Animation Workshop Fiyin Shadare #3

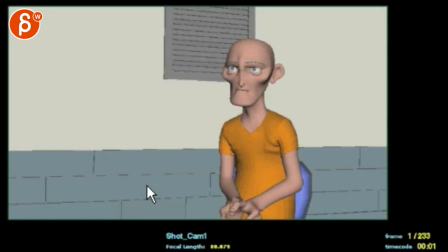up. You're mentioning that you don't feel like it's things aren't breaking apart enough. So are you just talking from a technical point of view, right? Not that he is breaking apart in terms of his emotional state. Just checking. Let's watch this.
You don't have any honor, do you?
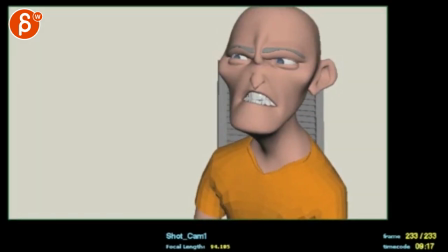You coward!
All right. I think what I would do is, if you want to maximize intensity here
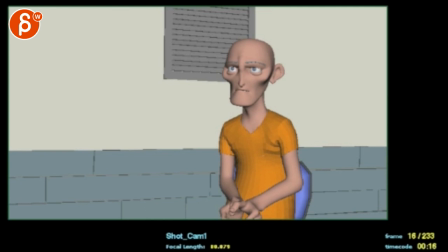and make it feel more organic, that's a thing you mentioned. One that's going to kill anything that's human, and especially at this point, tense and, you know, stressed the way it is. It's anything that's spliny with too much of a nice arc overall.
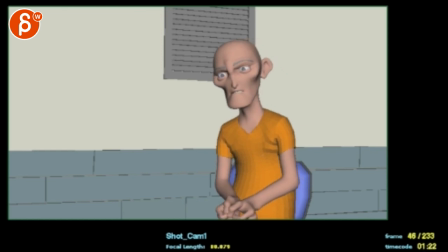So, you don't. Even that already is going to kill it for you if you do this smooth sideways and this here. Like, it's almost as if you want to just start. I don't mind this, like his inner reflection, but then I would make this a bit more,
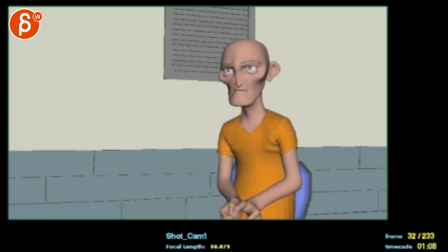you know, he would go like this, stop a bit, not go as far, right? Go a little bit, hold a bit, go over there, and even this would be more like one stop, two stops.
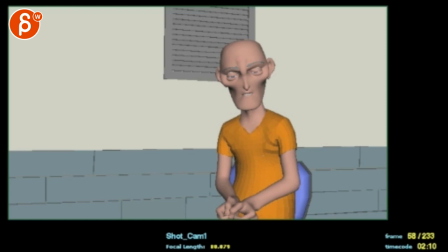It's almost bird-like in short bursts. It's just a bit more abrupt, but you could also just start from here if you're too concerned.
You don't have any honor.
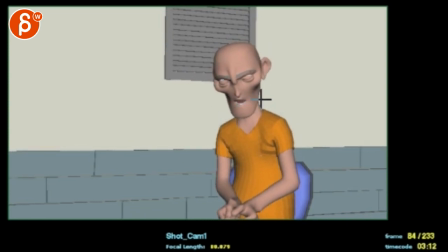And then this is what I mentioned before, where if you track his nose, it's doing basically this, which is a bit too beautiful. It's too nice.
You don't have any honor, do you?
And then here too is when you go, not too as in nice roundy arcs,
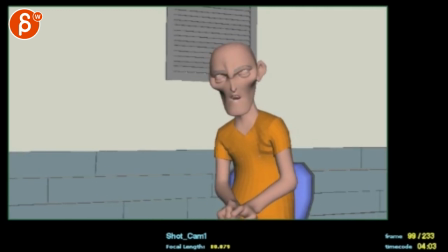but you're going up and you see how it's almost as if you track his nose here.
Have any honor, do you?
Right, let me take the sound off. Just look at the nose.
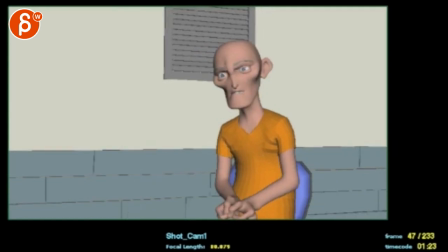It curls, up and down. It's almost like a bouncing ball. Curl, up and down.
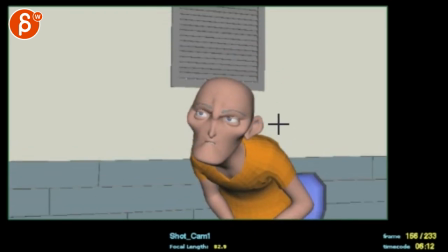And that. So there's a lot of stuff where it feels like you're doing that. And that kind of takes the organic part out of it. Because you don't quite believe his state of mind with arcs like that.
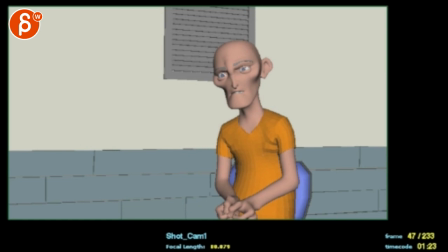So what I would do is bring the audio back a bit.
You don't have any honor.
So it's more, you don't have any honor. So it's...
You don't have any honor. You don't have any...
You can keep the right to left.
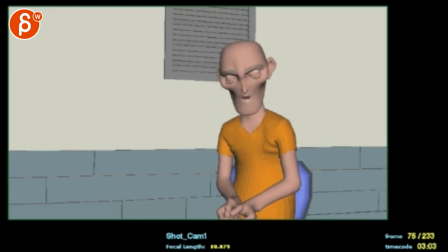I would just really, really, really minimize your ups and downs here. So it's not so much that and that, but it's more that, hold, that. You can almost do something more like that to give it a bit sharpness to it.
You don't have any honor, do you?
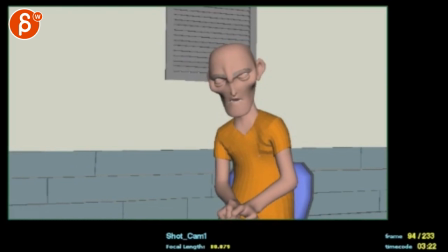And then, especially through here, so you want to stay down longer.
Any honor, do you?
Right? And then on honor, it's really on awe. After he says honor, that's when he sharpens up and goes up.
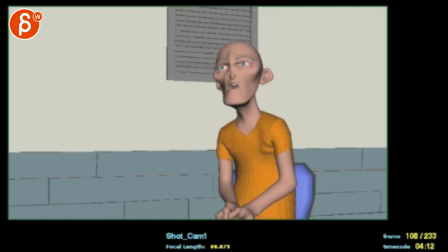Have any honor, do you?
Honor. And then...
Any honor, do you? Do you?
And even then, you can go stay, like really minimize your ease into that and overshoot.
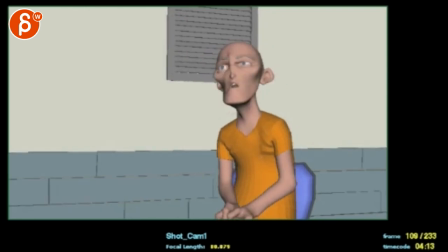The honor, do you?
And instead of doing one big move, it would be do you. It would be the nose would go down on do, and then your head would do kind of a sideways twist. Do you? Down on do, and you have a sideways thing.
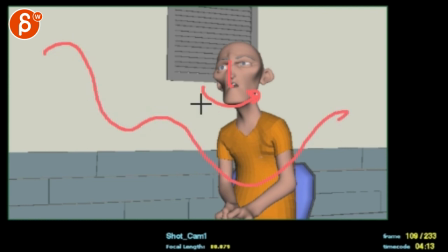But really, your curves right now feel like they're like that. And you want to get moments where it's almost like this. Right, where it goes down, have ever so slight ease in and sharp down again. You want to take those, you know, if you have your keys here, you really want to take away those roundy tangents.